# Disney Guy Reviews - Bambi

Hey there everybody, I'm Joe the Disney Guy and welcome to another edition of Disney Guy Reviews. Today we'll be looking at the great prince of the forest, Bambi.
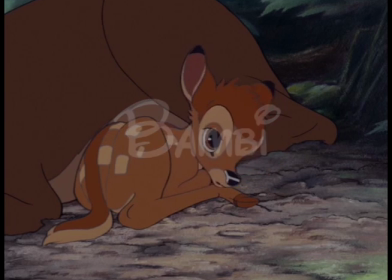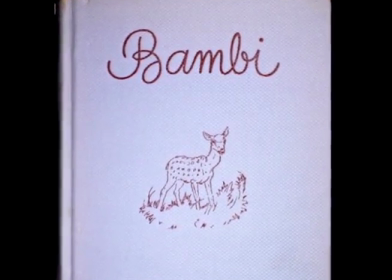17s
In 1923, an Austrian author, Felix Salton, published Bambi, A Life in the Woods, a work about a young deer and his trials and tribulations growing up in the forest.
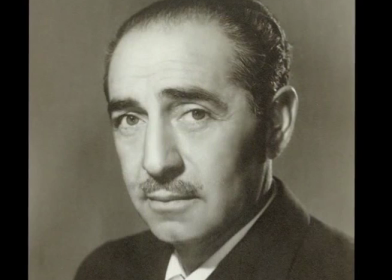26s
In 1928, the book was translated into English and five years later, MGM producer and director Sidney Franklin purchased the film rights to Bambi for $1,000.
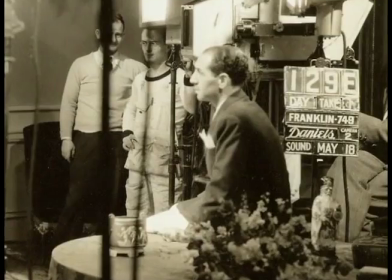34s
So all of them should have held out! 50 sheets of grey got over 5 million dollars! Franklin wanted to make a live action version of Bambi, but after years of experimenting,
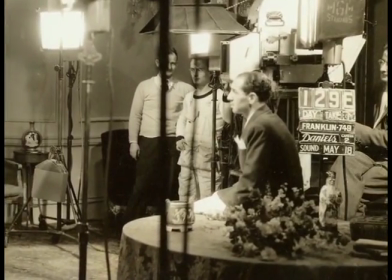42s
he began to realize that a story so reliant on the emotions portrayed by animals just wouldn't be possible to do in live action.
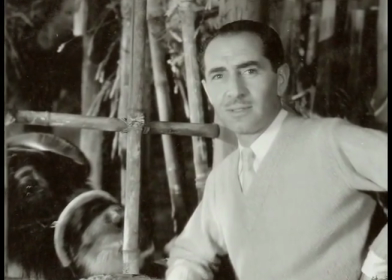49s
Franklin thought that the story would be better served if it were animated, so in April of 1937, he decided to take it to the king of animation, Walt Disney.
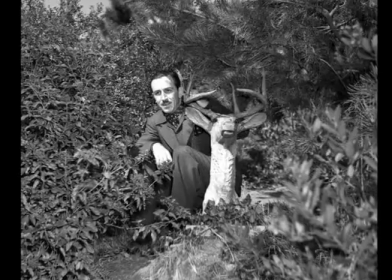57s
Disney fell in love with the story and decided that he wanted to make Bambi into a feature.
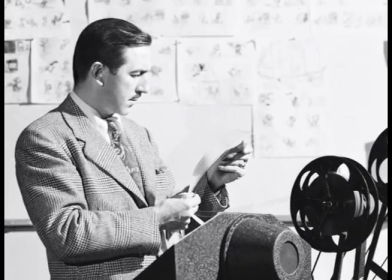61s
Originally, Walt wanted Bambi to be his follow-up to Snow White, but issues with adapting the relatively dark story and animating realistic deer continually pushed the project back.
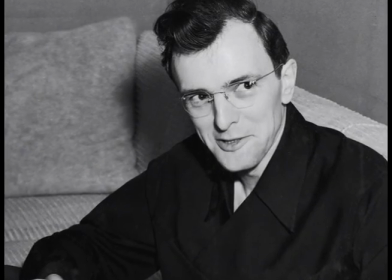70s
One day, animators Frank Thomas and Milt Kahl nervously brought to Walt pencil tests of Bambi moving. After watching, Walt said with tears in his eyes, that's pure gold, boys,
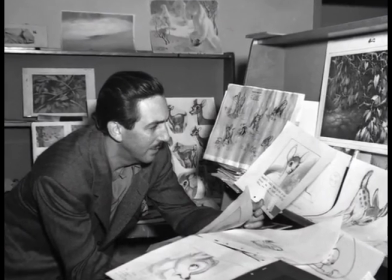80s
in an August 17th, 1937, production on Bambi as the studio's fifth animated feature finally began in earnest.
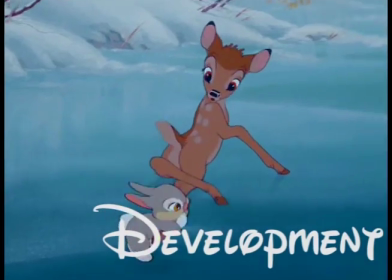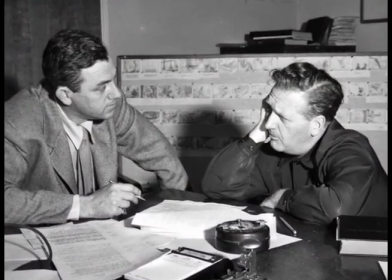91s
It quickly became apparent that adapting Bambi into a film would be much more difficult than their previous features.
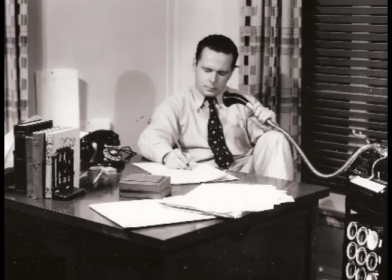97s
The head of Disney's story development, Ted Sears,
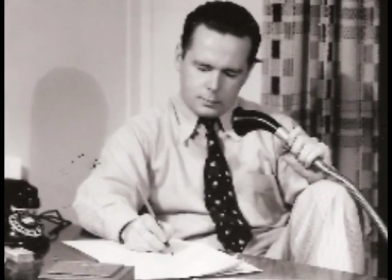100s
encouraged the creative team to stay away from directly telling the story told in the book, but to rather quote, write a symphony based on the book.
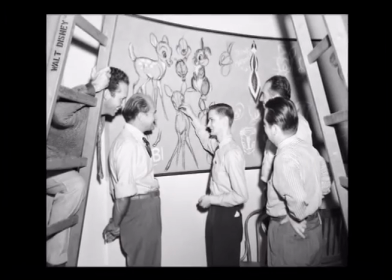107s
The continual problem, however, was reining in the story to make sure that the focus stayed on Bambi.
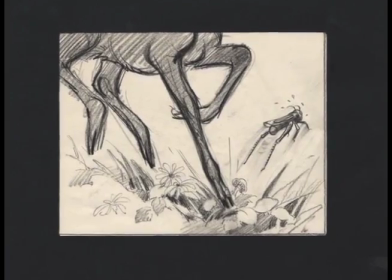112s
For example,
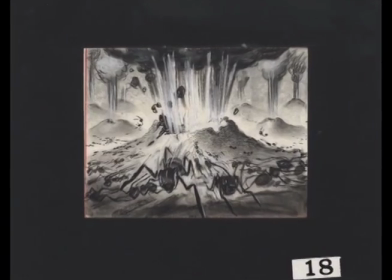113s
an entire sequence of an anthill being destroyed and the effect it had on the ants was planned and storyboarded before Walt and company finally realized that it had nothing to do with Bambi. Though that's not entirely fair, I mean technically it was Bambi who destroyed the ant hill and in the process killed hundreds of innocent talking ants, so yeah I guess painting your main character as an irresponsible murderer would be a bad decision.
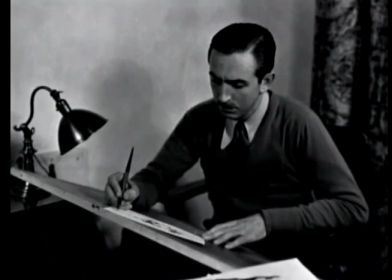137s
The original book was also quite dark at times and Walt wrestled with just how much to show in the movie.
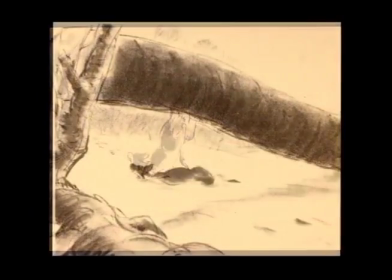142s
Originally, scenes such as actually seeing Bambi's mother shot and seeing a man burned to death by the fire he accidentally started at the
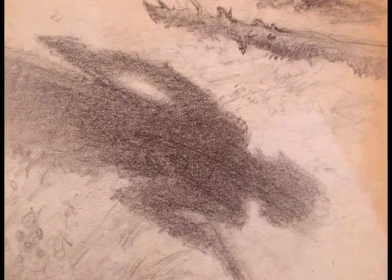148s
end of the film were included in the movie before being cut due to Walt feeling that the audience didn't actually need to see those scenes and that many of them
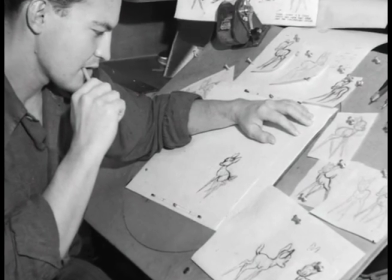155s
were more powerful without the visual. The most difficult part of Bambi's development, however, was actually animating Bambi and the other animals.
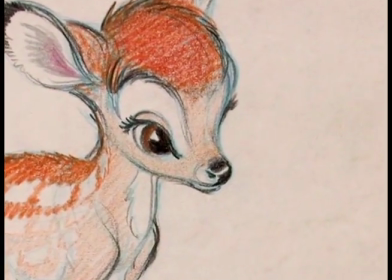162s
Walt wanted the animals to be a blend of realistic and cartoonish that had never been done before.
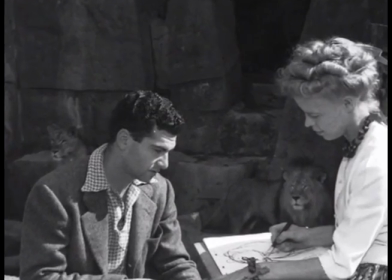166s
To do this, he had his animators visit the Los Angeles Zoo to study how the animals moved and even brought in a host of animals into the studio itself,
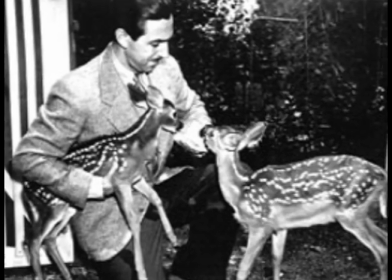173s
including two fawns, appropriately named Bambi and Faleen. Watch who done his Ferrari feature, though I could see how getting an elephant named Dumbo and a dragon named Pete could be tough.
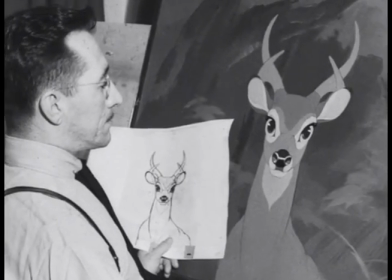185s
Eventually, the right look for the titular deer was truly a collaborative effort.
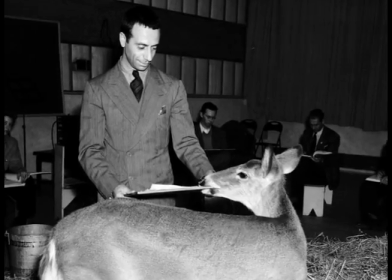188s
Rico Lebrun, an Italian animal illustrator, was brought in to teach the Disney artist how to realistically animate deer.
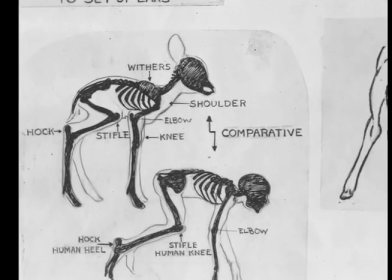194s
He showed them his comparative anatomy, which compared the anatomy of a deer to that of a human, in order to help the animators better understand what they were drawing.
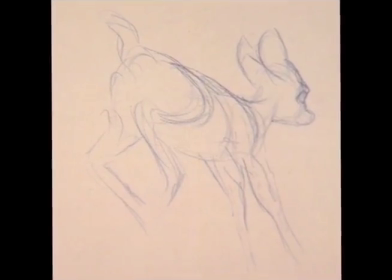202s
Animator Bernard Garbutt helped refine the realistic deer look,
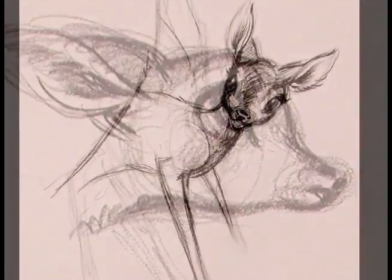205s
while fellow animator Mark Davis added human emotions into the character by infusing Bambi's face with the expressions that human babies make.
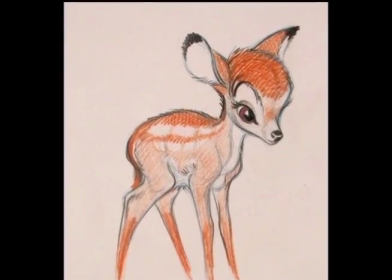212s
Note Call blended all of these elements together, and the look of Bambi was finalized. Creating the background for Bambi was another struggle for the animators.
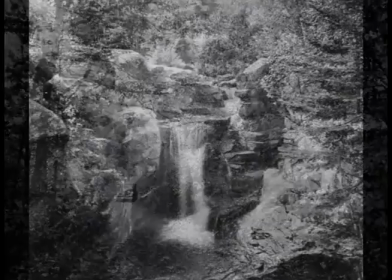220s
Originally, the backgrounds were based off of pictures of real forests from Maine and Vermont that the animators had visited,
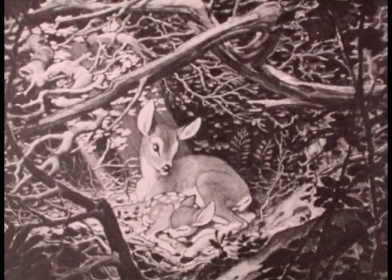225s
but the extreme attention to detail made the scenes look too busy and distracting on the eye.
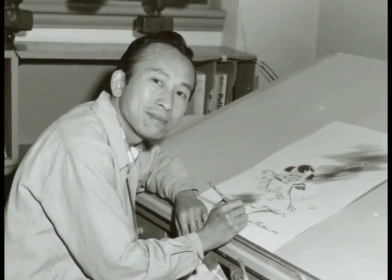230s
One day, Chinese-American animator Tyrus Wong, who had been working at Disney as an in-betweener, showed off some of his impressionist paintings of nature.